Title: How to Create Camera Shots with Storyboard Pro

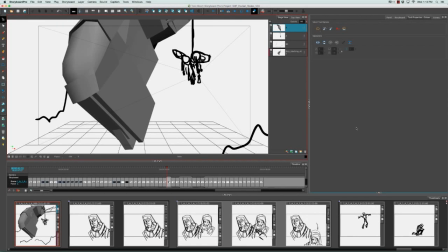Once again, camera shots can be used in both animation and live-action film. You may already be familiar with some of the camera shots. They include, but are not specifically limited to, wide shots, long shots, medium shots, close-ups, extreme close-ups, overheads.
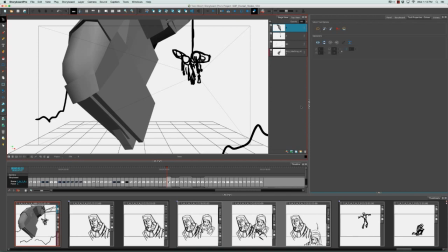These are all considered camera shots. Just in this section of the storyboard alone, we can see a variety of camera shots. If we start with the first panel here, what we're looking at is probably a wide shot. and this is a shot that encompasses a large area.
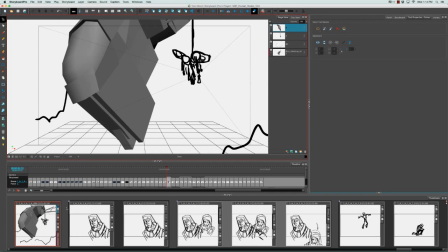The camera is usually quite far back so it can take in a lot of information and what it takes in is usually like a wide sweeping landscape or a city or something that can be used as an establishing shot so that you get a sense of where the next scene is taking place.
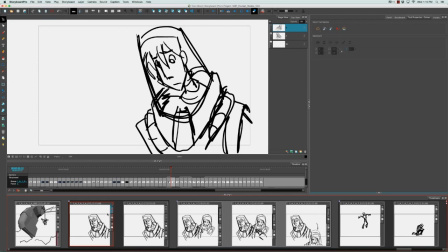Next we have a close-up shot and a close-up shot can be anything from the head and shoulders to the chin and forehead of a character. You can even go as far as having extreme close-ups where we see just the eyes of the character or just their mouth.
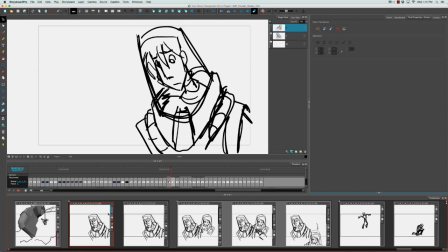And close-ups are generally used to convey emotion by way of showing the character's facial expression. So next we have mid-range shots, which we don't really have a good example here, but mid-range shots are usually the character being shown from their thigh upwards or their waist upwards.
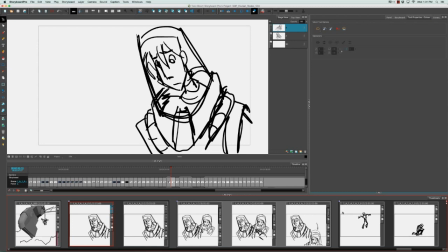You just have to be careful about where you crop from because the cropping could always look very awkward if you cut the character off right at the knees. So usually you're looking to cut the character, crop the character between joints of the body.
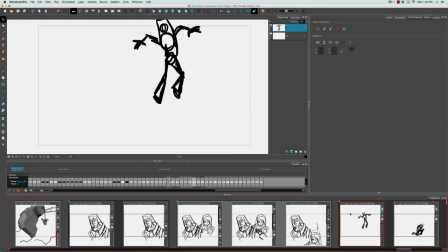One last shot that we have here is a long shot. The difference between a wide shot and a long shot is that a long shot is not usually as far back as a wide shot and what you're really looking to achieve is seeing the entire body of a character,
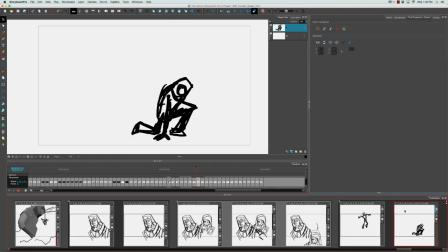so from head to feet. And in any good storyboard, it's always good to have a different variety of shots that are used carefully to best illustrate the story.